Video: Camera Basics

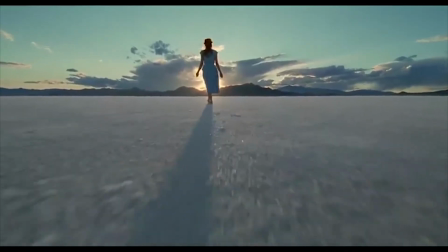[0:03]
There are many decisions that a cinematographer and director make that affect the appearance of a movie.
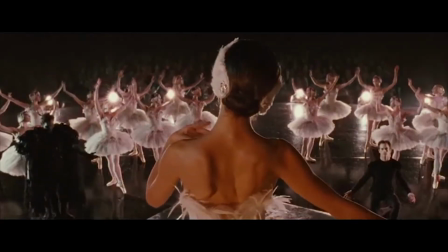[0:10]
These decisions impact the audience's experience and the way the story is being told.
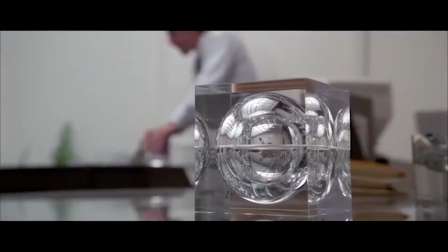[0:15]
Some techniques are subtle and make for excellent storytelling by making the audience fall in love,
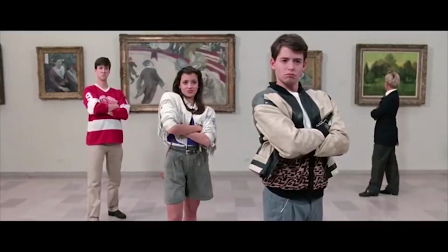[0:21]
care, feel suspense, be afraid or nervous, and be drawn in without knowing how it's happening.
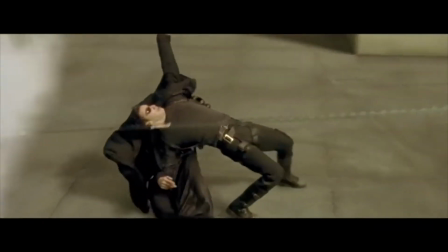[0:28]
Some techniques are so innovative or eye-catching that the movie becomes as much about the visuals as the story.
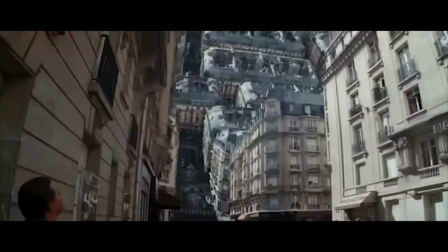[0:35]
What follows is a brief tutorial on a number of techniques that can be applied just through the decisions made in operating a camera.
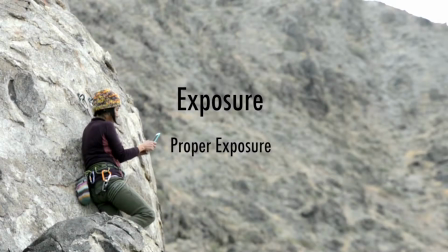[0:47]
One of the primary tools at the disposal of a camera operator is exposure. Exposure is defined as how light or dark the image appears in camera.
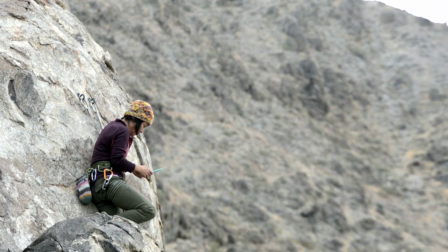[0:56]
A normal exposure will have a good distribution of light to dark values and seem natural to the eyes.
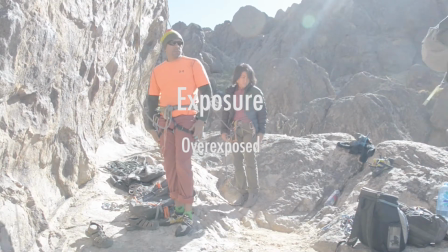[1:03]
An overexposed image can be used to give a dreamy or hot appearance to a shot.
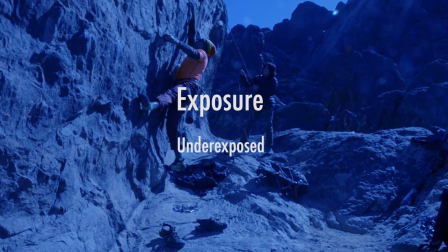[1:08]
An underexposed image can give the appearance of darkness and even the illusion of night.
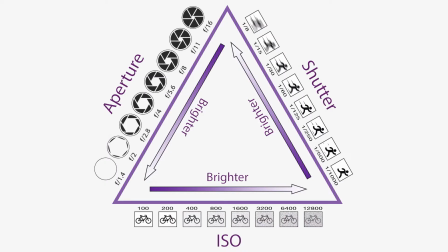[1:15]
Exposure is controlled in camera by three settings known together as the exposure triangle.
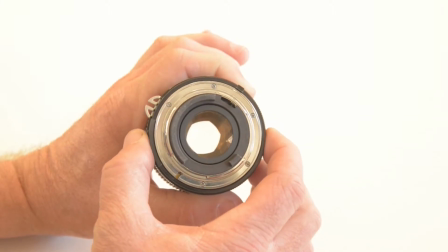[1:20]
The exposure triangle consists of aperture, the size of the opening in the camera lens,
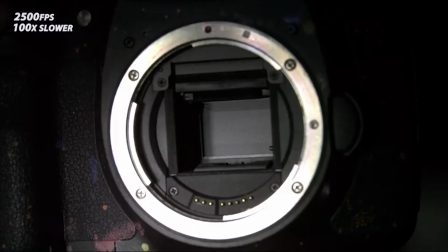[1:26]
shutter speed, the length of time the shutter remains open while capturing an image,
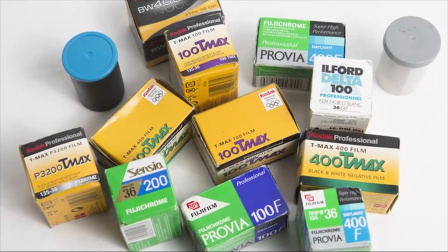[1:31]
and ISO, the setting that controls how sensitive the image sensor is to light.
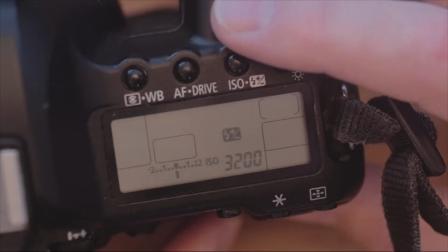[1:37]
Each of these will have an effect on the appearance of the photos or videos shot. Aperture controls depth of field.
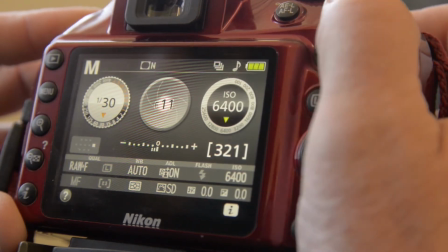[1:45]
A high aperture number like 16 means the aperture is not open very wide and is letting very little light in.
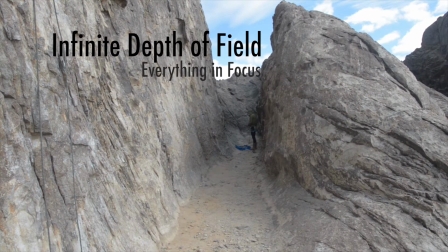[1:54]
This will create a large depth of field where more things are in focus.
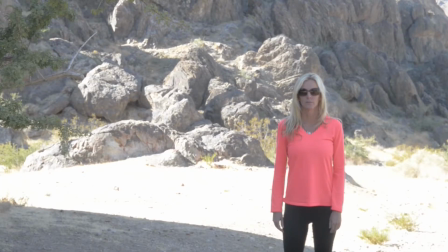[1:58]
This is useful when you are trying to keep movements, characters, and other things in focus,
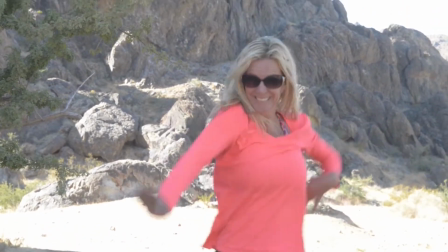[2:04]
and works great for scenes where the scenery is important to the shot.
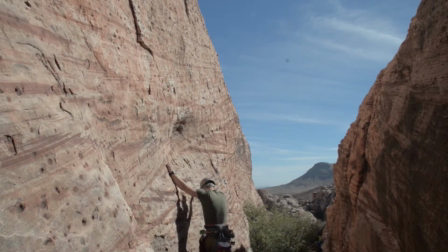[2:08]
This setting is hard to maintain in low light situations due to the fact that it doesn't let very much light in.
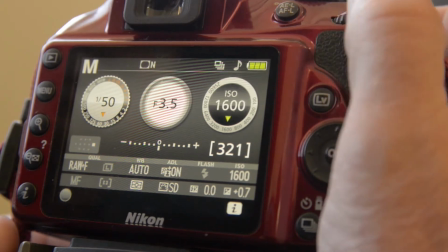[2:16]
A low aperture number like 2.8 means the aperture is open very wide and is letting in lots of light.
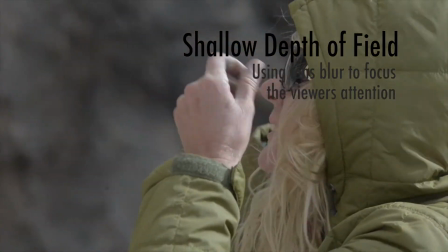[2:23]
This setting will create a shallow depth of field. This setting is useful for focusing the viewer's attention on a single object within the scene.
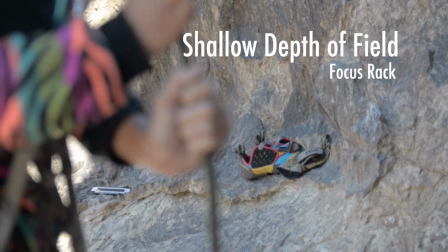[2:32]
Techniques that are used frequently with shallow depth of field are the focus rack, which involves shifting the focus of the camera from one object to another,
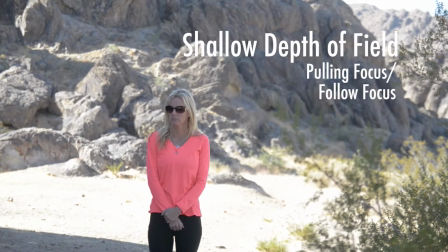[2:41]
and the pole focus, which involves shifting the focus of the camera through the scene following a single moving object.
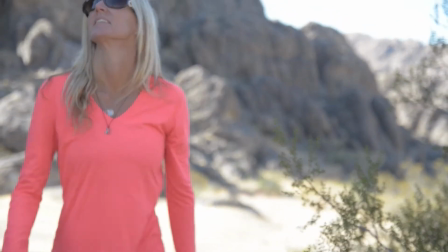[2:49]
Shallow depth of field is generally most effective with telephoto lenses and with objects that are closer to the camera. Shutter speed controls the blurring and freezing of motion. Since a video is always in motion, the effects of shutter speed can be subtle.
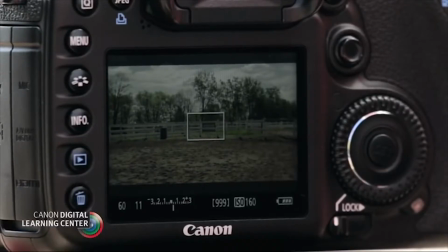[3:06]
Of primary concern is that the shutter speed can never drop below the frame rate at which the video is being recorded.
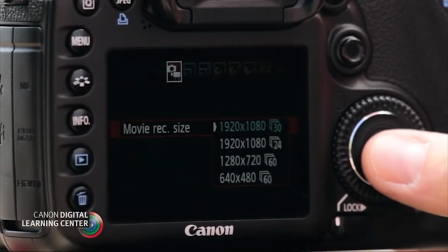[3:14]
Standard videos are recorded at 24 and 30 frames per second.
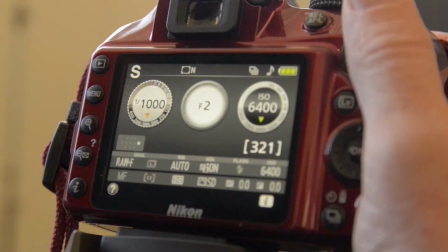[3:18]
Since video is recording one image in every frame, it makes sense that while shooting at 30 frames per second,
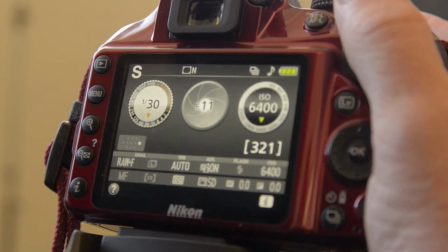[3:25]
the shutter speed cannot be slower than 1/30th of a second. However, the shutter speed can easily be faster.
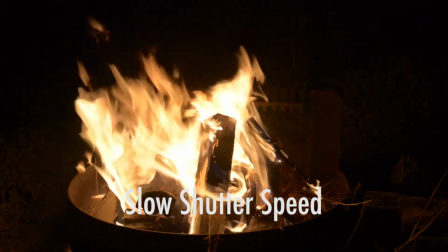[3:32]
When the shutter speed is slow, the images that create the frames of the video will blur movement and make the movement look as we would expect,
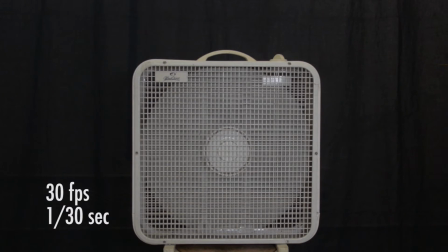[3:40]
as you can see in this video of a fan shot at 1/30th of a second, and a frame rate of 30 frames per second.
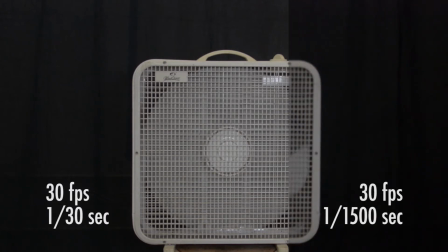[3:48]
In this next video, the frame rate is 30 frames per second, but the shutter speed was increased to 1/1500th of a second.
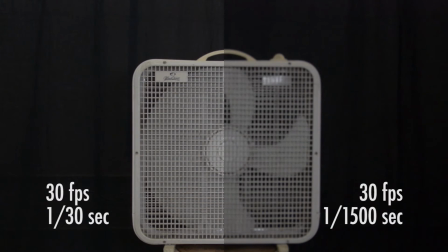[3:56]
Since the shutter speed is fast, the individual photos that make up the video freeze the fan blade instead of blurring it, and so the resulting video shows the fan blades as opposed to being one continuously blurred object.